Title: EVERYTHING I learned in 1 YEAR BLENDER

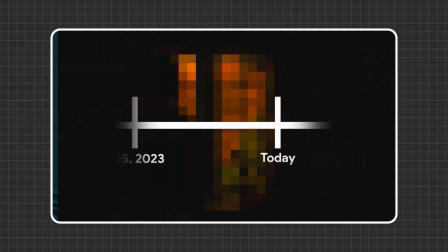In this video, I want to present you my 1-year Blender journey and show you every learning I made on my way to save your precious time.
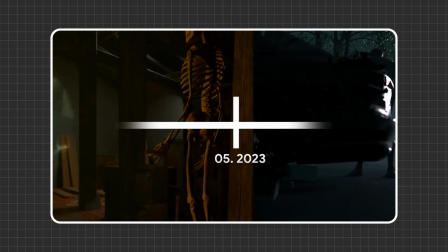The most important lesson I learned over the past year of working with an artistic approach is that every technical knowledge you have, every hour you spend leveling up your shading skills, leveling up your modeling skills,
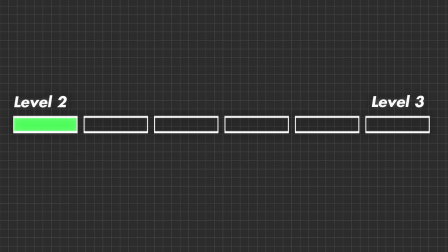or even lighting skills is worthless if you are not developing your composition skills to at least a similar level.
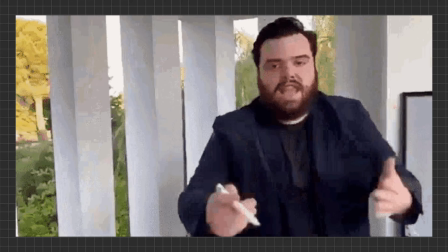1 year after starting with Blender, I am not even close to being good at controlling my own renders composition-wise. But on my way, I made some interesting learnings which could be also interesting for your work. So, here's some of them. Don't get me wrong.
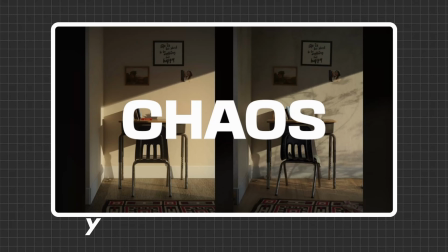Chaos is in fact an important ingredient for a believable and even photorealistic image.
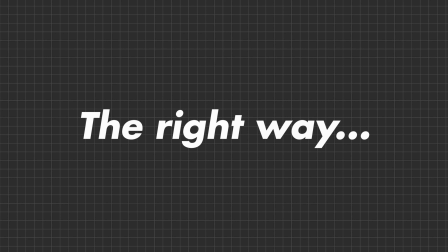But you have to use it the right way. This means you have to build a senseful chaos. When I say chaos, I'm talking about order of elements in the scene.
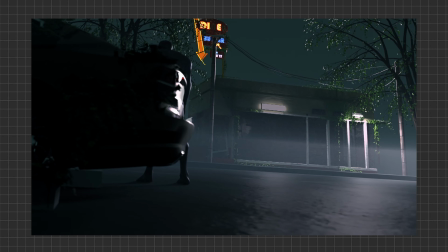As an example, take a look at this render I did half a year ago at the time I was working with Blender for a few months till then.
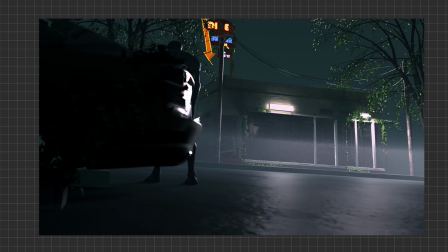This is a perfect example for bad chaos. The main problem you can see here is the overload of senselessly placed objects.
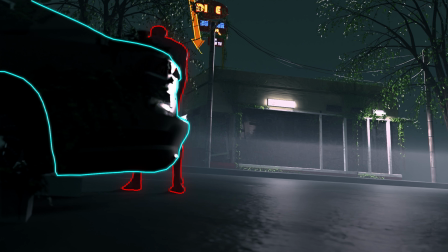The car on the left and directly behind the person, which moves slightly, creates such an uncontrolled chaos,
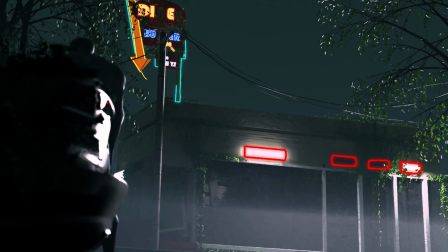especially with the other attention grabbing areas as the lights or the diner sign,
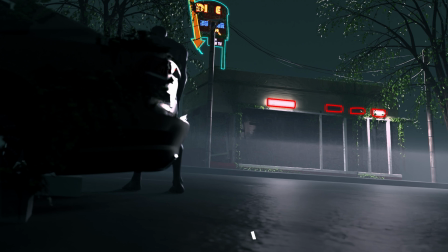so that the viewer's eye may follow a completely different direction than me,
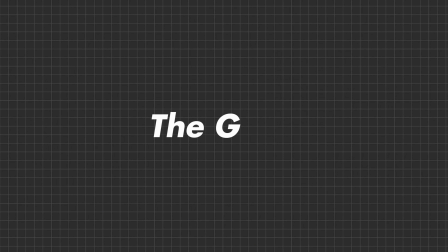the artist, want the eye direct to. The funny thing is, the goal I followed while building this scene was to keep an eye on good composition.
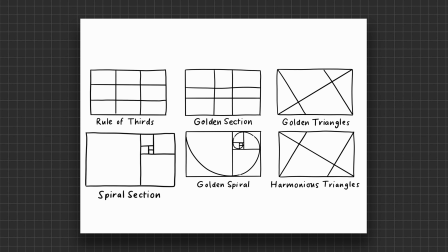And if you look at some other principles of composition, you may see my effort.
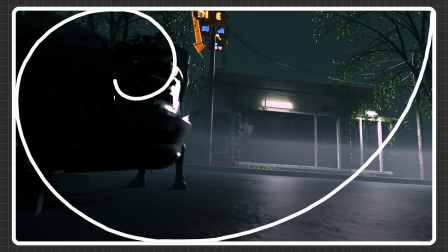For example, the more or less accurate golden ratio, or rule of thirds, in which the car is placed,
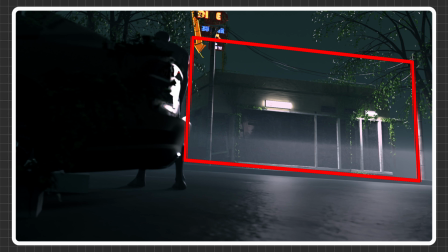the framing by the car, the tree and the cables, the depth created by the foreground, midground and more or less accurate background, the frog perspective to get that hidden feeling.
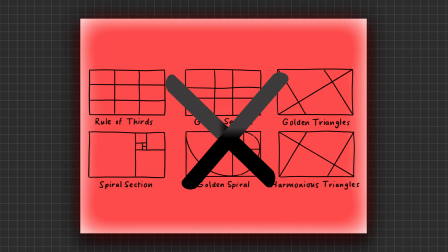All those principles I at least tried to implement are suddenly destroyed by the senseless chaos I created by the two objects on the left.
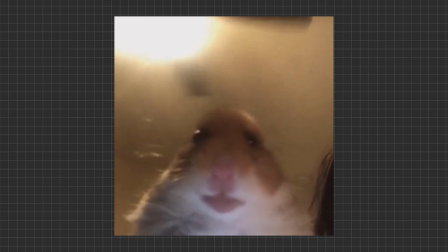Isn't that a shame?
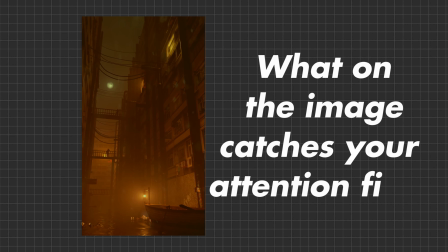If I would ask you what on the image catches your attention first, the answers may be quite different from person to person.
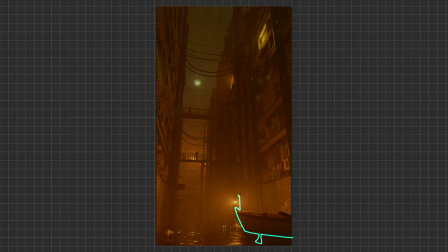Many of you would probably say the boat, which is quite obvious because it's in the foreground of the image.
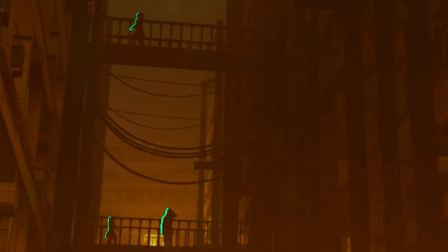But some others would probably say that they saw the people on the bridges first, or even the moon, or the lights in the windows. And this is the problem. Now you could say, yes, but isn't it really nice that everybody who sees the artwork has a different perception of what is seen?
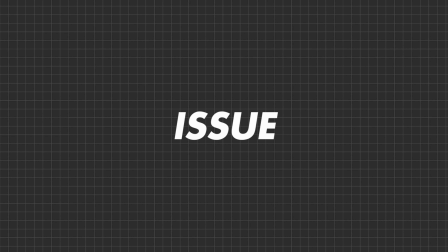And perhaps I would even agree with you. But there's one immense issue with this idea. The artist loses control over his idea and his wanted meaning.
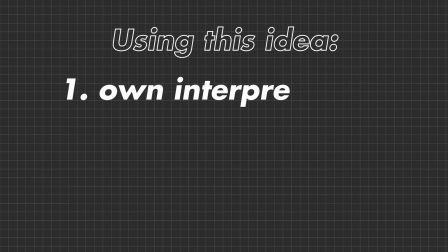And of course you can use this idea if you want to achieve exactly this, or you want to create a chaotic feeling.
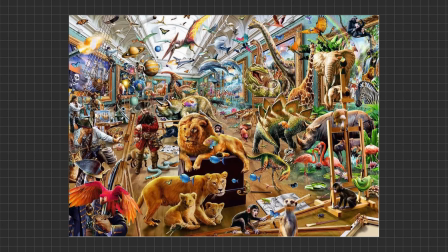But most of us want to tell a story, and having too much going on at the same time is most of the time a bad idea.
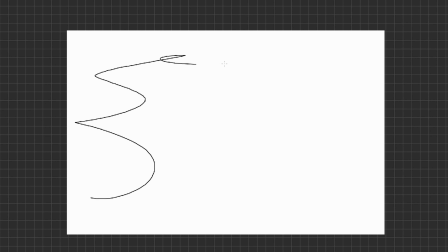So, the rule of thumb is, you should always have one central focus point.
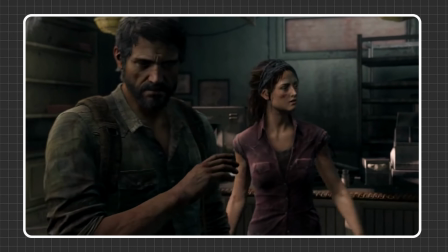This focus point is the main point of the story you want to tell, and the first thing the viewer should see if he looks at the image.
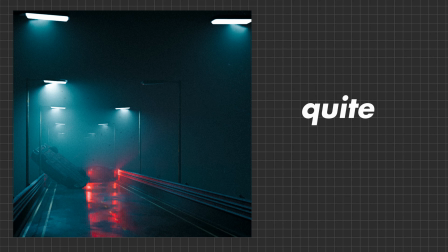A positive example for this is this render I made. And even if the scene is quite simple, it delivers a story to the viewer.
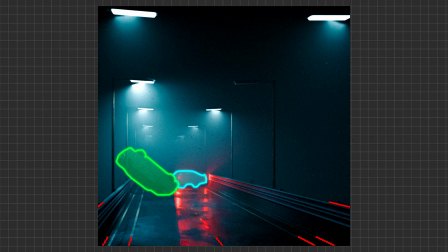The viewer's eye is immediately led to the crashed cars on the road. And of course the scene is supported through leading lines to bring out the focus on the cars even more.
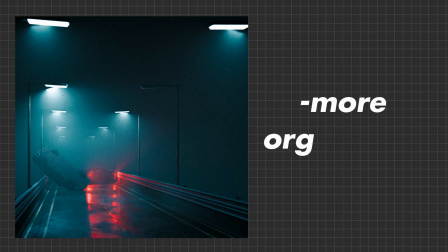But in this example you can see, the scene seems way more organized but still catches your interest. Another interesting example for this idea is this train render I made.
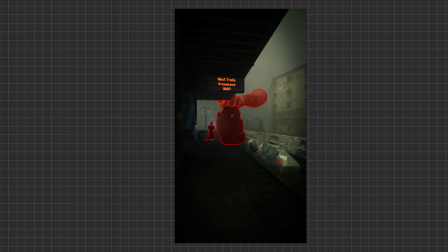Interesting because there's more than one object in focus, but still it's quite clear where the viewer's eye is led to. And this feeling is created through the interesting shapes of the objects in focus, but also through the leading lines you can find here. I already talked about this while talking about the other render, but I want to emphasize this even more,
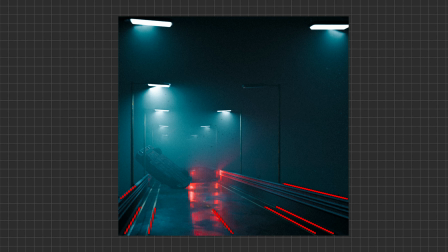because in my opinion, leading lines are perhaps the most important, easy to use designing rule.
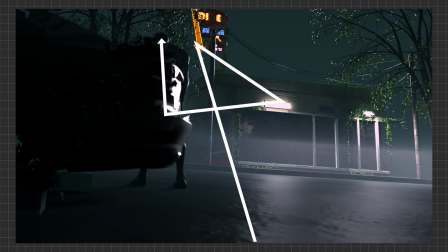This is such an easy way to guide the viewer's eye to the desired area. So, I would advise you to work more with leading lines if you can.